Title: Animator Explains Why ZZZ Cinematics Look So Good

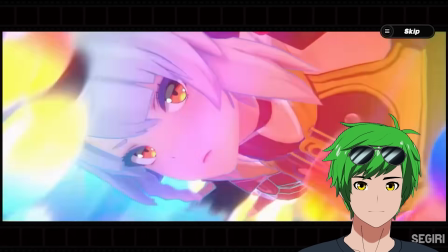Anbi's falling from a... Whoa. Oh, she fell into a rift.
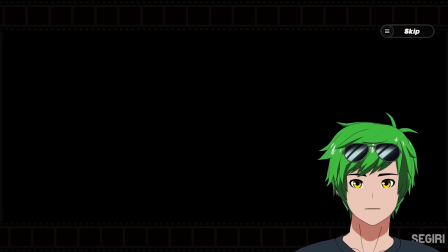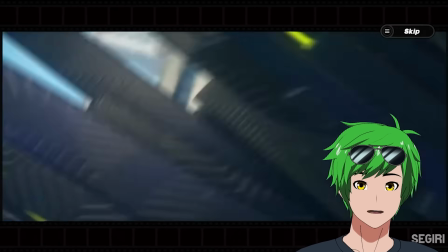That's convenient.
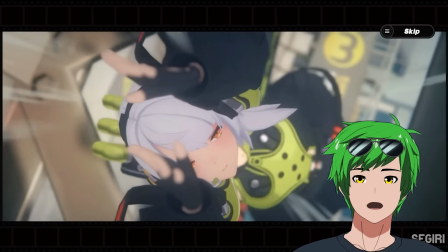She's so cool. Oh my god, she's so cool. The hell, dude.
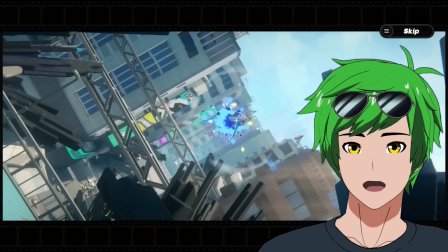She should be dead. The most interesting thing about this shot, it's a Dutch angle. Dutch angles are something we've talked about before, but it's always done deliberately. And most of the time, it's done specifically to disorient the viewer. The reason why they put this here is because you don't know which way is up.
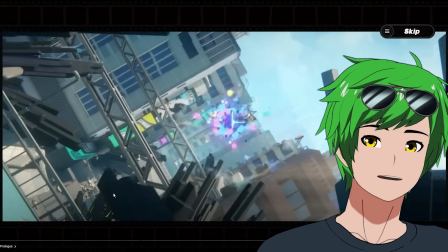And it's supposed to be this disorienting transition to basically a sideways portal.
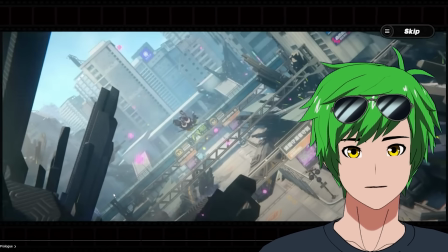And you're like, oh, shoot, it's sideways. I think it's a really cool way that they demonstrated that. Because now if you notice on this end, as they went to the other side, it is now angled the other way.
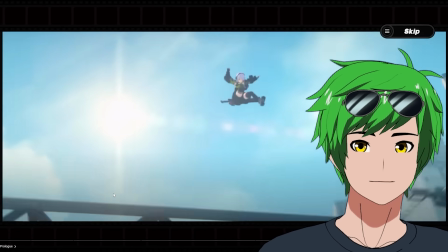Which makes you orient yourself. Oh, that's the ground. They keep this Dutch angle up for a while. And then they just go crazy with it.
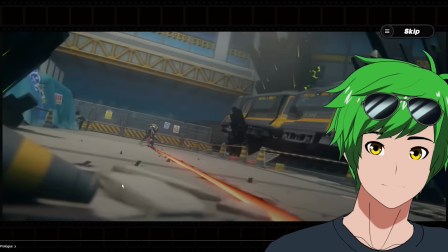They're like, nah, we're going to fly around and rotate the whole time. Also, by the way, this is a really interesting Dutch angle as well. This is not as severe.
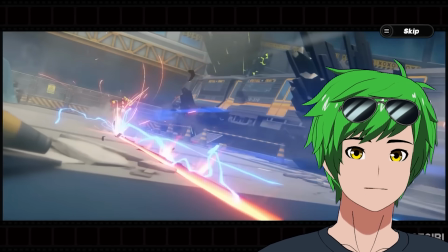You have this really cool effect here where when she's sliding backwards, her momentum is slowing down against the slope.
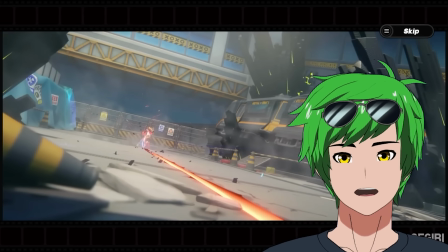It's kind of a way to show that someone's slowing down visually and emphasize it because you're actually going uphill, which allows the quote unquote screen gravity to slow them down. It's something I do all the time as well. It's a very, very useful tactic directing wise. They really break the laws of gravity in that falling shot. When is it appropriate to do that? The edge to that is actually interesting. There's two separate frames of reference when you watch a movie. There is world space and screen space.
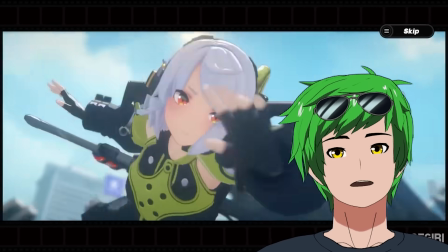The camera spinning around and around and around technically is breaking the laws of physics in camera space. And then for the world space,
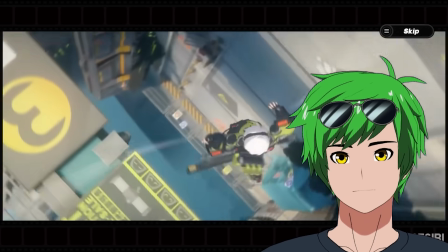she's technically just going in a straight line so you register it as this law-breaking thing but actually it's it's technically okay as long as you know where screen space is you can fly in real life exactly they're doing some good stuff there but i kind of want to see more character animation so let's see what we got
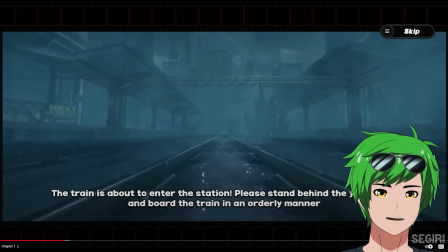yo damn
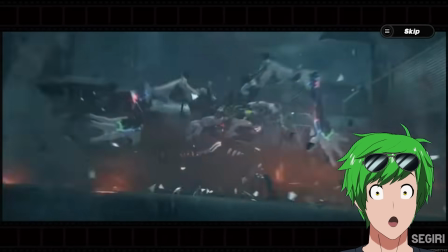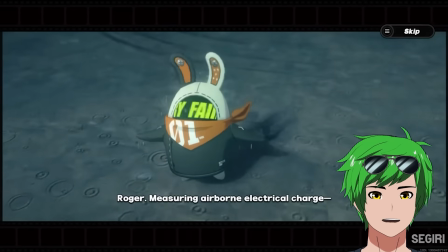what
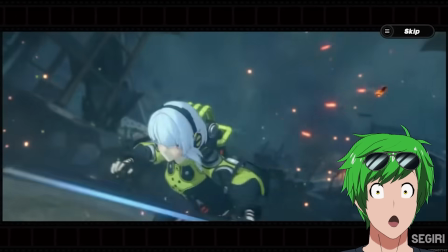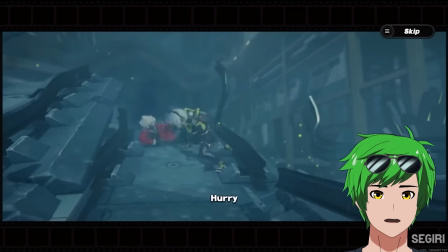the anime opening oh they're so bouncy i love it dude oh my god
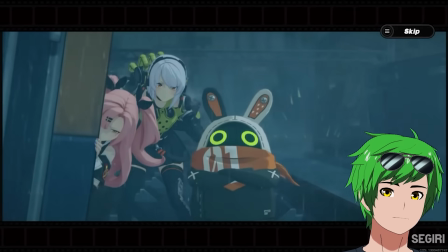lightning rod i
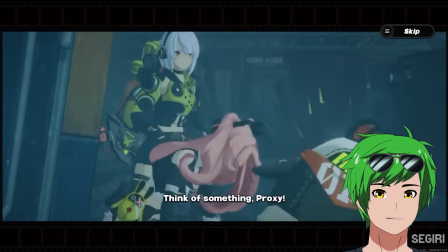love ability so far away dude oh it's a proxy oh
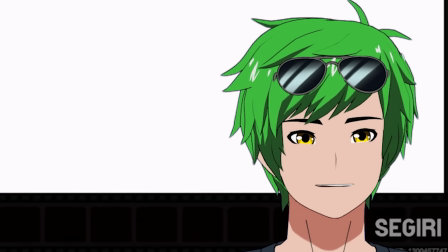it's a sword impact frames let's go dude guys real quick if this is not
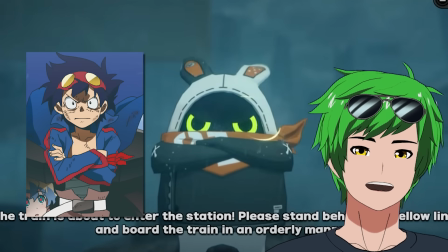so incredibly trigger-coated i don't know what is dude this is literally the guy next post i honestly feel like trigger is probably one of the biggest inspirations
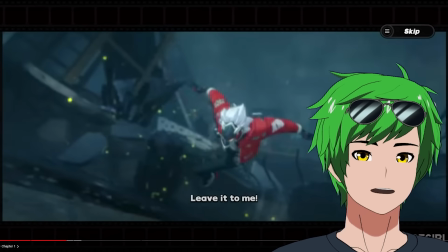for the zz style dude look at this he just literally just flies in space He's parented the camera again.
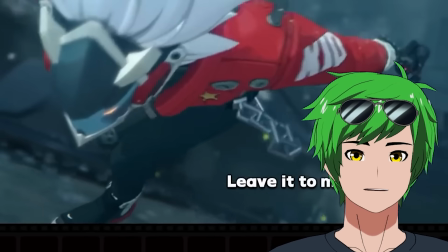Look at that. See how his foot is sliding on the ground. They're ignoring the background entirely, which is so funny because like in 3D, there's such a stigma against foot sliding. And then in 2D, there just isn't because nobody cares. The two worlds are colliding. There's a 3D animation with foot sliding and no one cares.
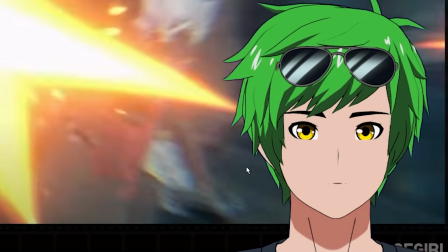It's not bound to world space rules. It's screen space rules, baby. This is so good.
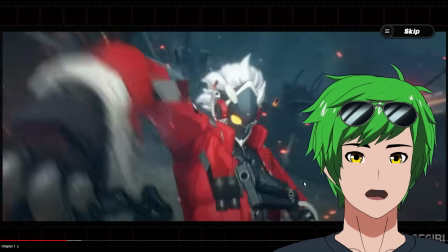Just look at this pose, bro. The silhouette here is gorgeous. Damn, look at the screen wipe. Boom. Transition.
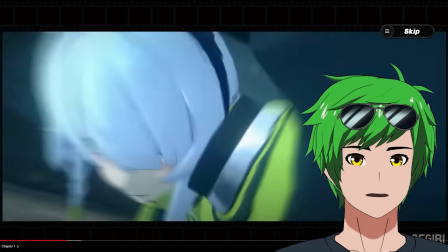Look at this smear. This mirror is so good. Dude, just look at this, man. That's wild. Okay, Ambi, what do you got? Yeah, she's got this super anticipation throw thing at camera move, which by the way, also parented the camera.
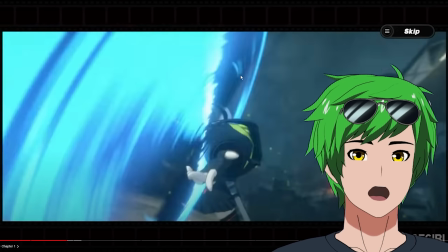And look, there's only a couple of frames here too, which is cool. But there's actually multiple frames on the inside of this shape.
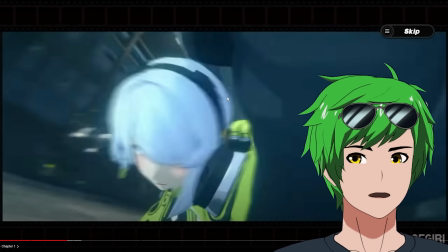But the actual shiny part of the shape is lower frame count. That's a really cool idea. I might steal that idea.
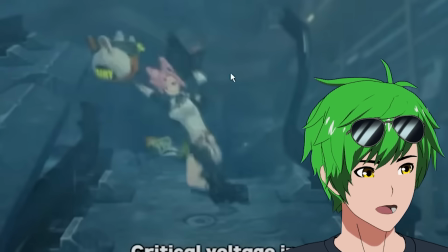The squash and stretch here is huge. Look at her torso. That's not how long her torso is supposed to be. And then very, very squashed here.
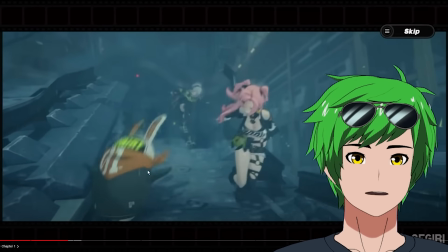And then everyone else does the same thing. Look at this. Boingo, boingo, just straight up. And Ambi does it as well.
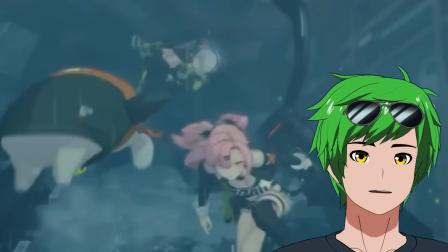But no more subtle way. That's what's so great about this concept squash and stretch is actually not always stretching beyond normal limits It's also just hey,
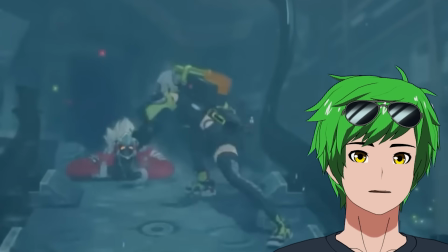I'm elongated here and now I'm squashed here And so that balance right there is so well done and so well transitioned with that rotation and it continues to bounce a little bit
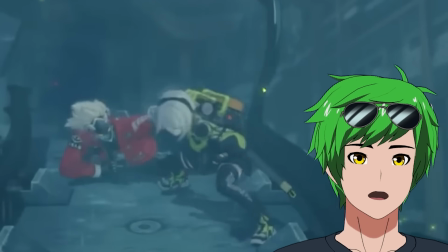More boom boom two more times that whole time it even Billy is bouncy.
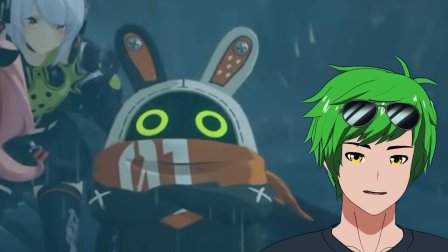I mean, it's just incredible This is a small thing, but look at the attention to detail here His eyeballs shake inside of his head.